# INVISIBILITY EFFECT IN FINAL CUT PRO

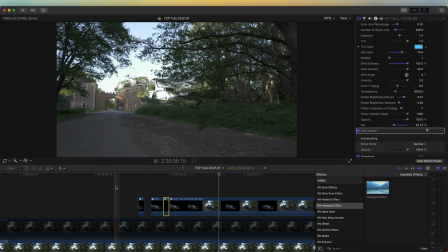(3:58)
now we have the glitch effect added so now we have this like glitch effect added i'm going to delete the rest of this original video clip and then this this copy of video clip that we added before i'm going to press v to re-enable it and then and then just split the
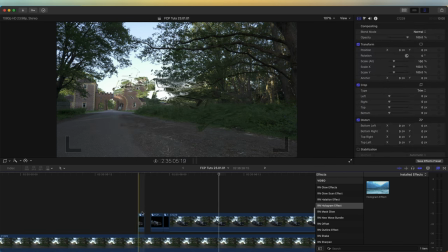(4:15)
clip and delete the first section so now we have so now we have it cutting back to the original video clip but there is a bit of a skip
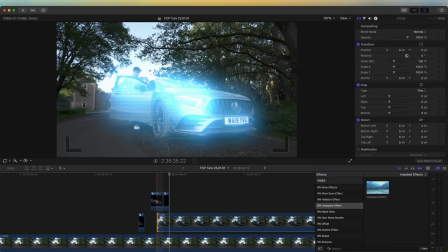(4:23)
in the background so to get around that i'm going to extend this and just press command t and add across dissolve transition so that
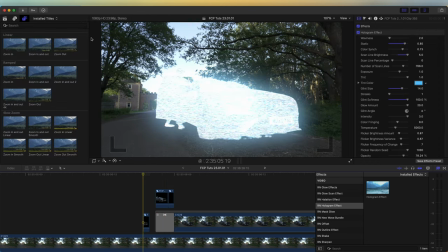(4:31)
the transition between the background is just a little bit smoother and then what i'm also going to do is bring in an adjustment layer and the adjustment layer doesn't come with final cut pro but so but it's a free plug-in that you can download and it allows you to add effects to
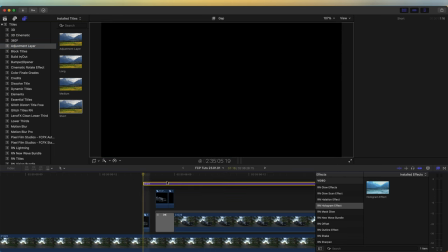(4:44)
all of the video clips together so i'm going to bring an adjustment layer over the top of the glitch part and then i'm going to add like
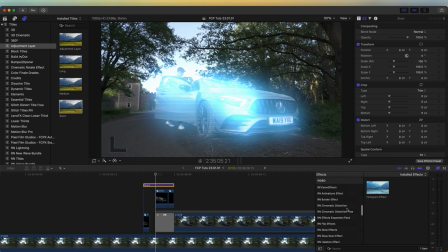(4:51)
a shake effect to this just to emphasize the transition so i'm going to go to my effects tab and then i'm going to go to the shake effects and i'm going to going to use the rumble effect on this
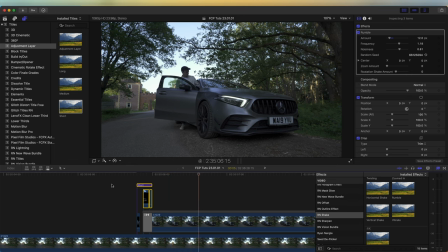(5:03)
so now we have that added shake effect which just emphasizes the transition and yeah that's pretty much the effect i did also add some slight movement to the shot with a zoom out or a zoom in and then also
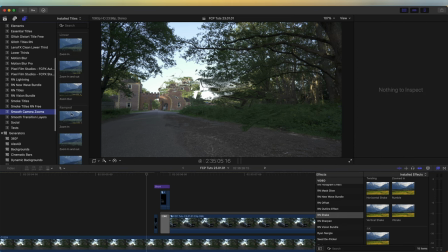(5:16)
a handheld effect i'll quickly go through that i added a smooth camera zoom and i just added a zoom in and zoom out and what this will do is
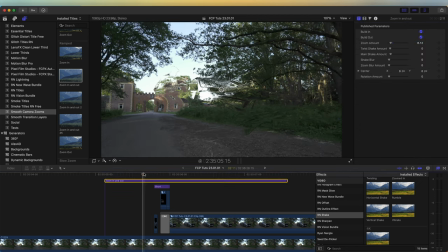(5:26)
give a really nice smooth zoom into the shot and you can also use this target to choose where the zoom goes into and
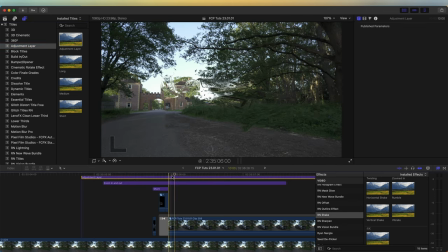(5:38)
then for the handheld shot I just added another adjustment layer over the top and went over to my effects tab went to the shake effects
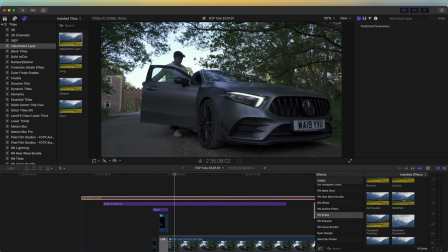(5:47)
and I just added the handheld effect onto this so
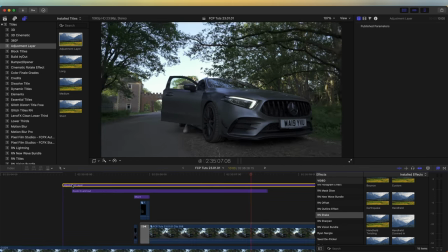(5:51)
now we have a bit of handheld movement and a zoom and it just makes the shot a bit
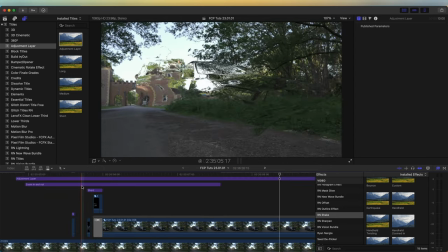(5:56)
more exciting to watch and yeah that's pretty much the effect done i'll leave all the links to the plugins and effects i use down in the description if you want to go to check that out i hope you guys enjoyed this one and i'll see you in the next video